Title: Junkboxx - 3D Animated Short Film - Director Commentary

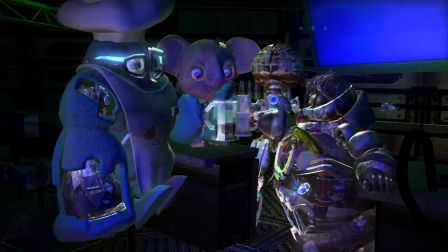And when friends get together, you always have to have a drink. It could be a drink of whatever dark beverage you can think of.
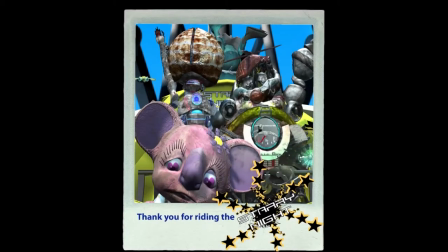And I wanted to really poke fun at during this montage in terms of the situation of things.
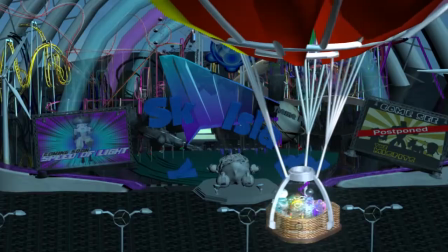And everyone's got a friend who just, things just don't go right. Everyone has a friend that sucks at life, so that's where the chef comes into play here.
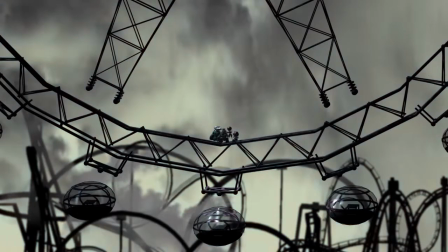You saw in the credits, the film is dedicated to Matt Wilmerth. He's a former student of mine who passed away suddenly.
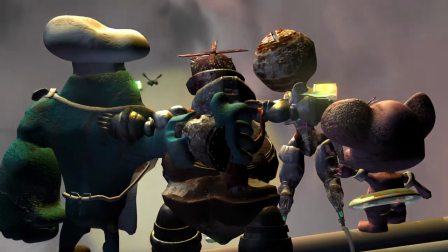He created that Ferris wheel, and I thought it was only appropriate to have that as a final sequence.
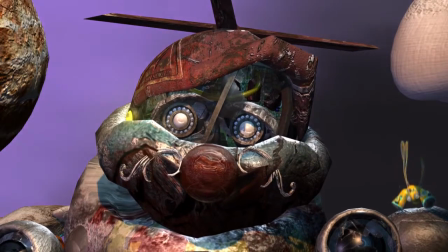He, one summer, along with 7 other students, began working on the project,
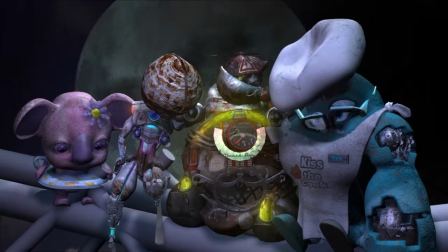and during that entire summer, he was the only one of the 7 that was able to produce anything.
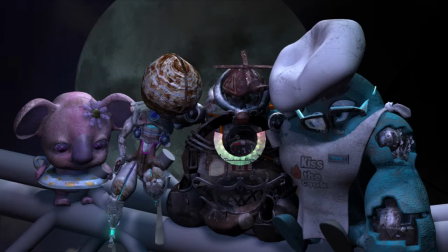And I really wanted to dedicate this film to him because he was such a hardworking student.
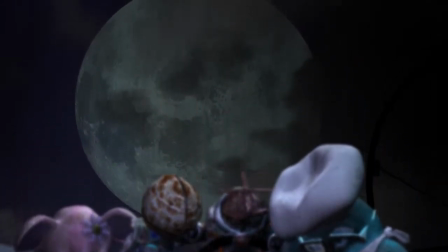The moon, although the ending is very sad, the characters are all kind of dead and asleep,
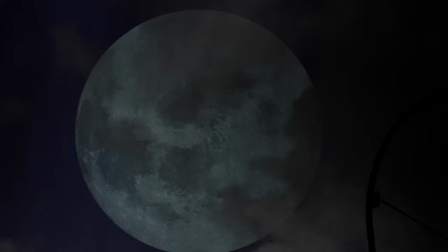suggests that there's going to be sun in the morning, and so they will wake up again. And that was really one of the main messages of the story.
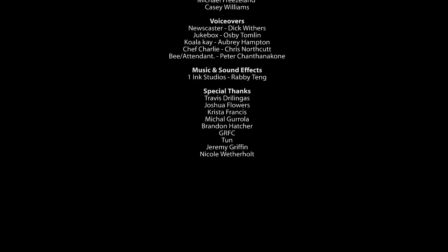You can have energy, you can have all the things you have in your life, but without friends or someone to share it with, what does it really mean?
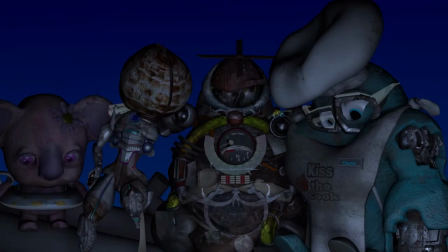So I added this last sequence to let the whole audience know that, who knows, there might be a sequel. So that's the end of the director's commentary. Thanks again for watching, and if you have any questions, just shoot me an email, peter@pixate.com.